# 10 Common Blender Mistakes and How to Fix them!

I know you've made a mistake. And we all have. It's common in Blender, so let's look at 10 common mistakes and how to fix them in Blender.
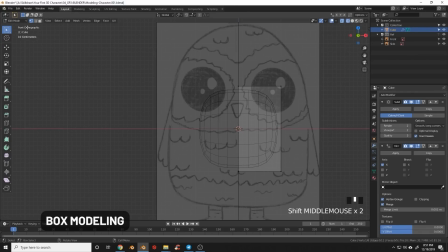0:05 First up is box modeling. Something I see beginners doing a lot is being overly reliant on box modeling.
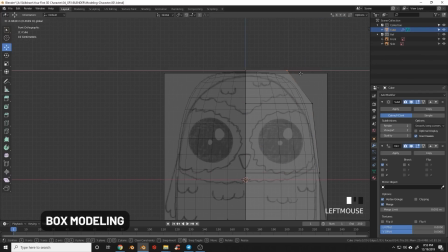0:10 And box modeling is when you take the cube and you add a subdivision multiplier, and then within edit mode,
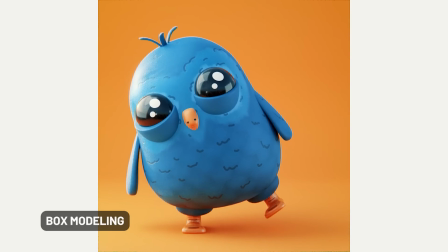0:15 you can kind of add edge loops and other things to build out the shape of whatever it is you're trying to model.
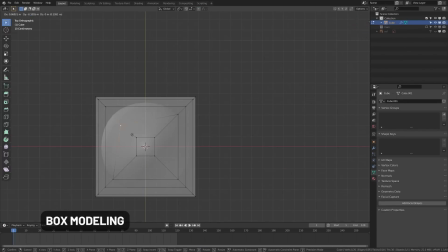0:20 And this isn't inherently bad. I've used it in some of my tutorials, but where it becomes problematic is when you become overly reliant on it and you're adding edge loops for creases.
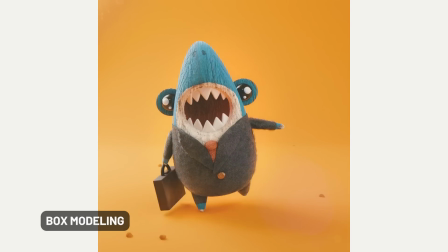0:28 Then when you go to apply, you'll end up with kind of rough topology and not even topology.
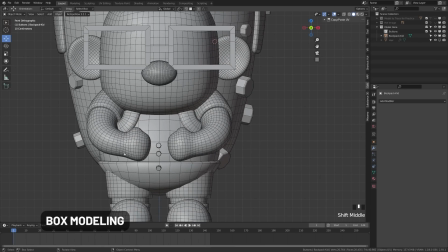0:33 In reality, you should be using your subdivision modifiers on an object or model that already looks pretty similar to the final project,
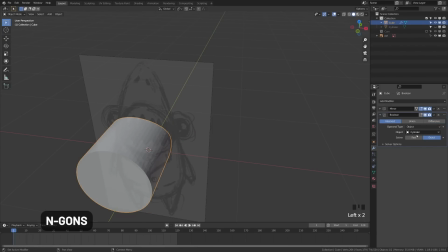0:39 and rather just using it to add some detail and smoothing. NGONs are any face with more than four sides, and they can result in shading issues or deformation issues.
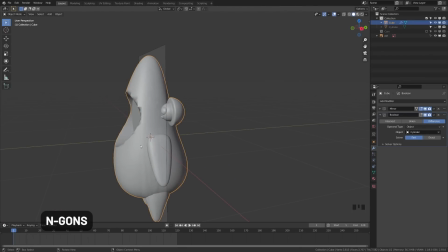0:47 Now, most people know this, including beginners, but not many people know how to fix them. There are actually some pretty simple guides online and exercises that can help you.
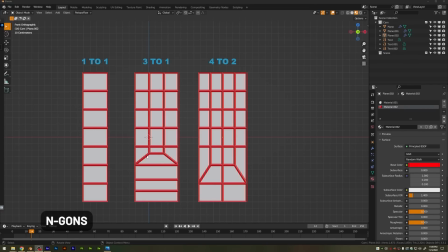0:54 Here you can see we have a basic 1-to-1 setup, and from here a 3-to-1 setup. You can see how that works as we begin to break that out so we maintain our quad structure.
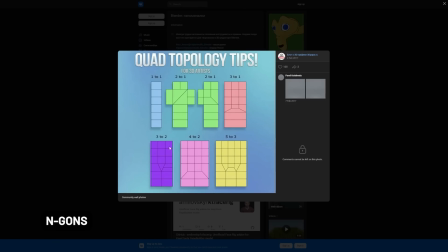1:03 And from here, you can see a 4-to-2. I found this handy guide online, so I'll go ahead and put this credit link in the description below so you can reference this.
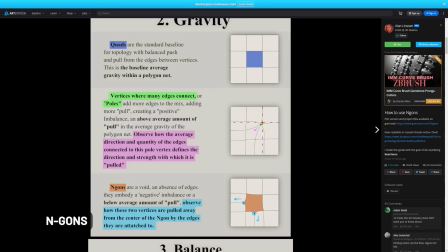1:10 And if you're looking for more of a deep dive into NGONs and how they work,
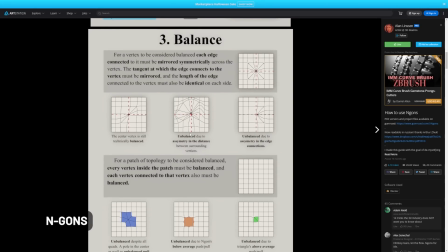1:14 I will also link to this awesome ArtStation post that goes in depth on NGONs and how they can kind of pull and tear at the shading in your object.
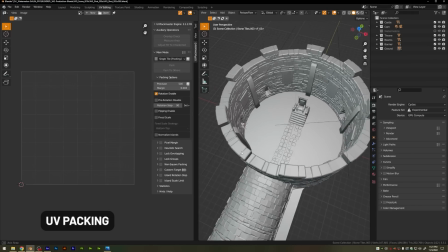1:22 The next thing I see a lot of people doing is not packing their UVs properly. So you can see here where I have a complex scene, I'm going to be doing a lot of UV unpacking.
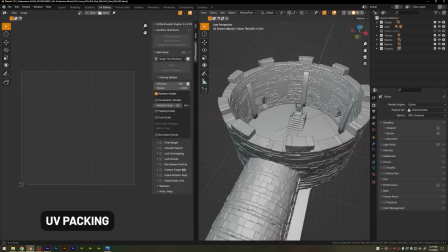1:30 It's going to really matter how I utilize that space.
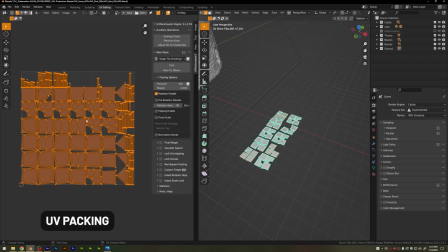1:33 So if I come over here and take a look at one of these objects, if I tab into edit mode here, this is the default view for Blender's UV. And you can see that there are a lot of blank spaces here that are being wasted. And I can go up here and I can go to UV, and I can pack islands, and it'll do a little bit better.
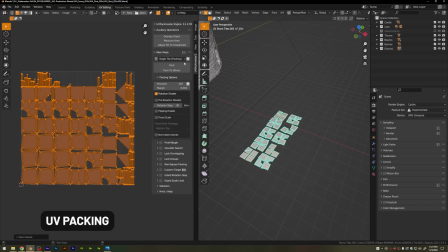1:50 However, Blender's pack islands is okay. I recommend this add-on. They're not a sponsor or an affiliate, but I just recommend them. It's called UV Pack Master 3. If I go ahead and use that, you can see now that we're utilizing all of that space. And the more space that we're using that there, the more texture resolution we're going to get and the better our image is going to look.
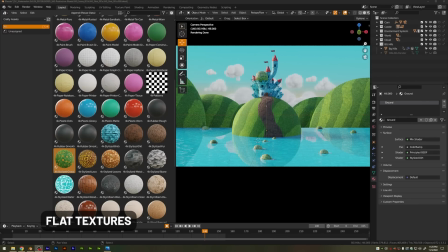2:07 Now, the next thing I see a lot of people doing is what I'm going to call flat textures. And that's where they take an asset pack like my own here, which is the Crafty asset pack, and they just grab those materials and just drag them onto objects into their scene.
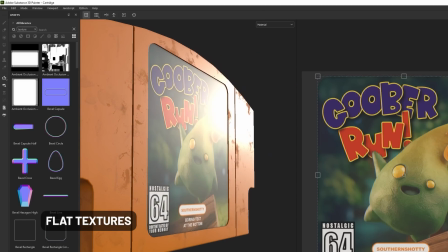2:20 But really, these materials are meant to be a starting point. You need to add variations into your maps.
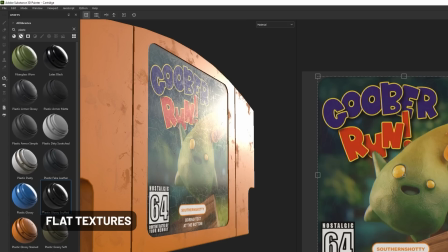2:25 You need to consider dirt, grunge, buildup, wear and tear. And those type of things are going to take your PBR materials and create much more realistic renders.
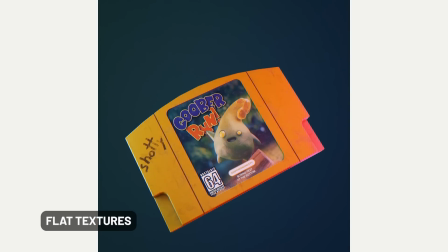2:34 I have plenty of videos already covering how to achieve some of these kind of texturing effects, so check those out if you're interested.
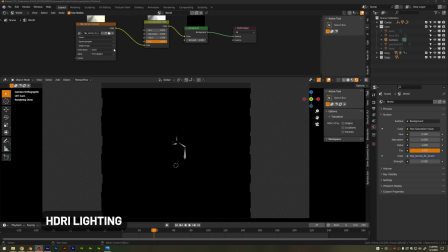2:40 Now, something I see a lot of people doing is trying to light their entire scenes with an HDR. So you go up, you import an HDRI up here, and then you turn it on.
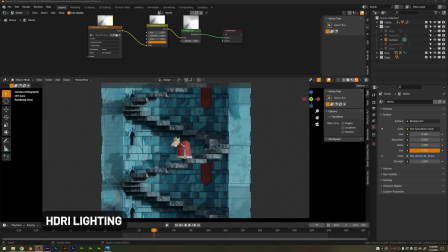2:49 And then a lot of people, that's where they stop with their lighting. However, oftentimes this is going to result with bland, boring lighting. You want control over your lighting so you can direct your subject and your composition. So I actually recommend that when using an HDR, take it down to something like 0.25 or 0.15 so you can get some of those reflections and fill lighting,
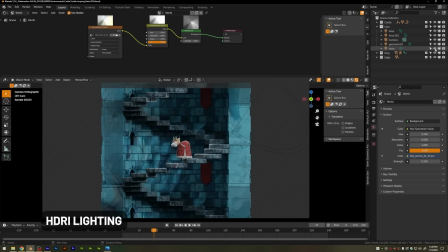3:06 but then go ahead and start adding lighting into your scene with various lights so that you can create a more dramatic and focused setup.
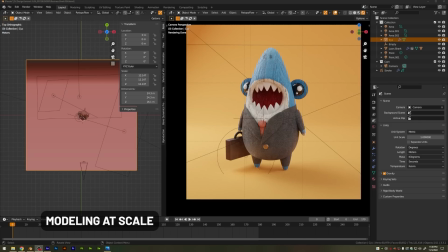3:12 Now, I already have a video on how to do lighting, so check that out if you want more information. Now, this is a big problem I see within the entire Blender community, and that's not modeling at scale. And I think that's largely to do because for a long time, Blender's unit scales were just like a made-up system.
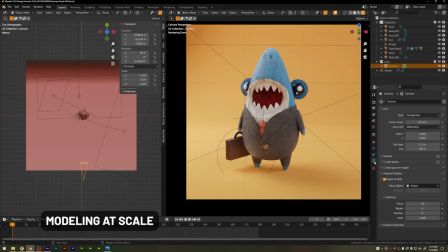3:27 And this can affect things like your depth of field. So if I go ahead and take this camera here, turn this way down, you can see I get a shallow depth of field.
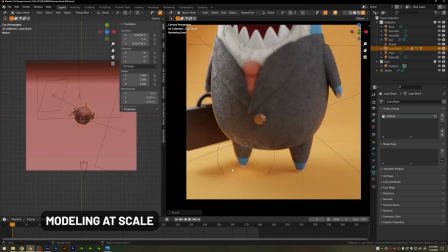3:35 But as I scale this up, you can see more things are going to kind of start to come in and out of focus depending on the scale of the scene.
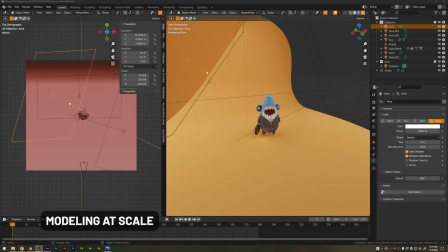3:41 Likewise, the size of your lights are also going to play a role in the look of your scene.
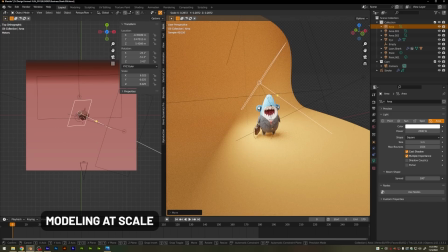3:45 You can see here, if I take this big area light and bring it in and then scale it down, how drastically that can affect the lighting.
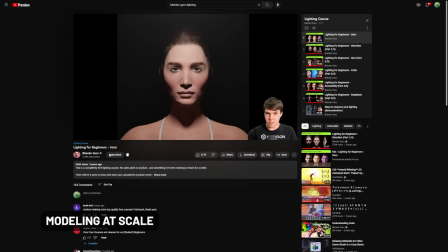3:52 Blender Guru actually covers this in detail in his Lighting for Beginners course that he has for free on YouTube,
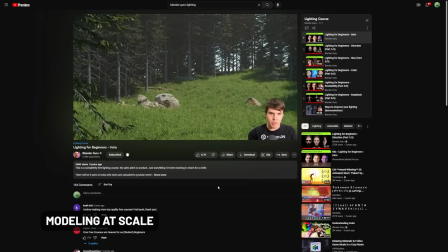3:58 so I highly recommend checking that out for more information on lighting and sizes and how they play a role in the effect.